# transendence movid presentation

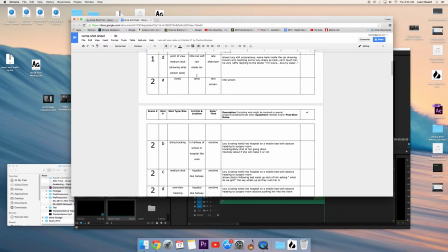(3:59)
The only issue was with it is that it was actually built off one of our older versions of the script, so we actually wound up using the script more than this, but that was the only issue that arose, and otherwise it turned out great.
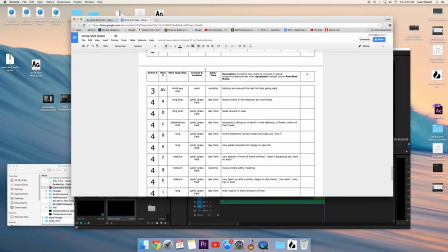(4:16)
The scene 3 seems to be the longest of all the scenes in this, and we did cut a lot comparatively, just from what we could do and what we couldn't do. And that was our pre-planning.
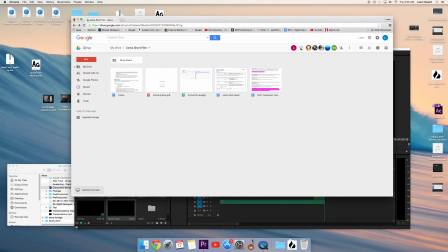(4:33)
The next thing we did is we actually went and shot the film and then edited it together.
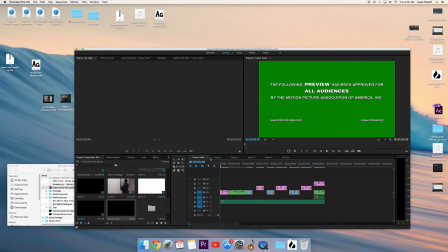(4:38)
So the first thing I did was create an intro.
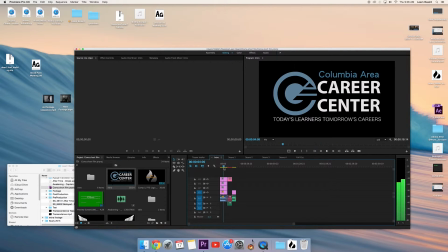(4:47)
And the intro, let's watch it real quick.
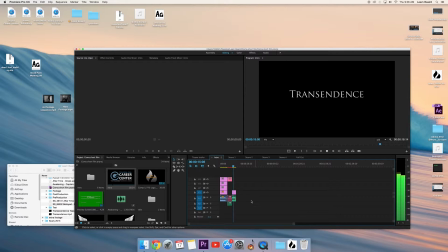So originally I had this Career Center logo actually animated
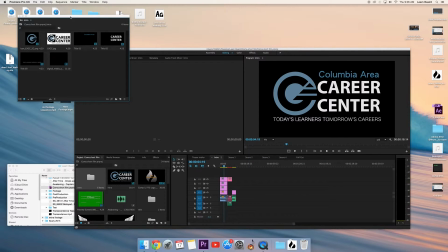(5:17)
to slowly fade in on the screen.
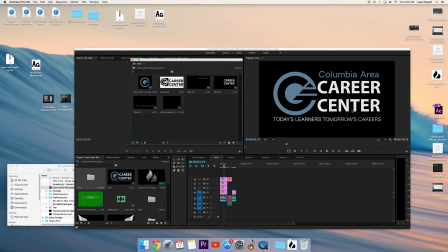(5:22)
I used all these titles to create my own, and that's the only reason why it's not this particular image, is because I had originally had it animated, but instead I thought I'd not get rid of all this part of the work and instead
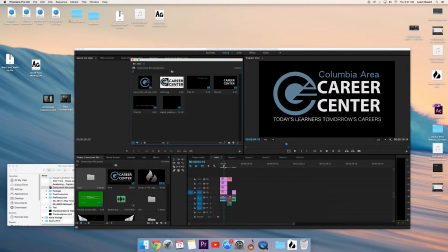(5:39)
just keep it from it being animated, and instead just it looks a bit nicer and it matches the rest of the film and the rest of the intro. But the next one is my actual logo.
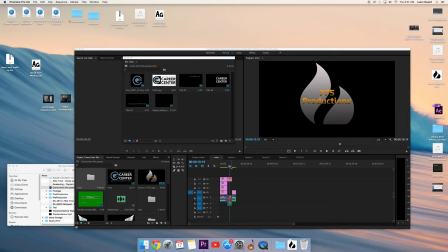(5:56)
I worked on this after we started shooting, and this flame kind of signifies a lot of the username that I usually use along with the 775. I thought I'd incorporate it together, and I thought it turned out nicely.
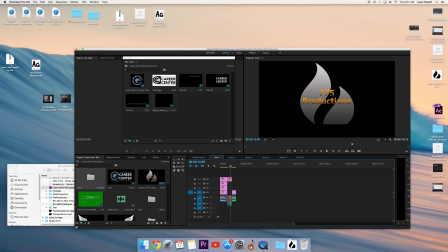(6:14)
Eventually, later this semester or next semester, I will animate the logo to appear this background first, with a flame animation and a smoke animation for the actual lettering. Then next came the actual transendence title.
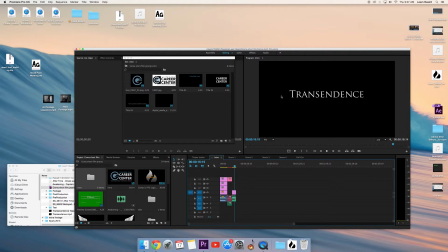(6:35)
Originally I had wings that would fade down, but one of the teachers decided that it was a bit much, so I got rid of them and then instead just kept the title. And then we move on to the teaser trailer.
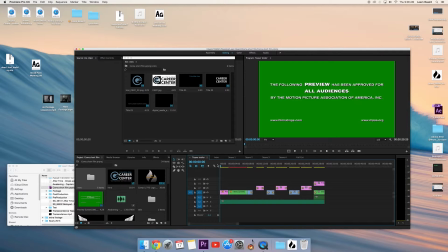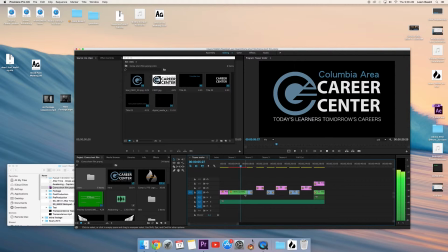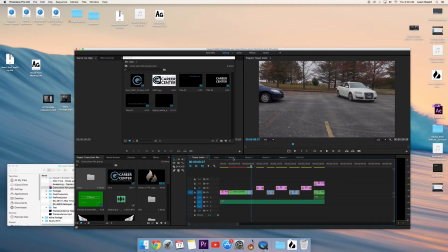(7:07)
This is really where I made most of my edits to the intro when it was really animated. This is also when I didn't have one of my establishing shots right here, so I decided to use the car crash
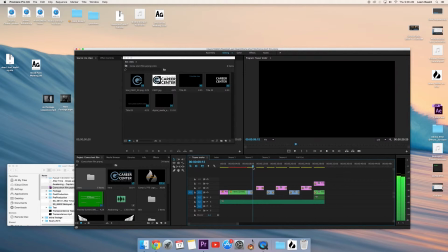(7:27)
to signify that kind of there was obviously danger and trouble.
Is it down in your office? You have it in your office. I'll come in there. I'll come and check it out. Yeah. I'll come down there in about 10 minutes. Yeah, it's fine. It doesn't matter. You have any time today.
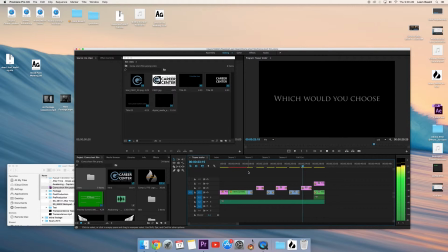(7:47) Just need to figure it out. You're good.
Overall, I thought that turned out pretty good.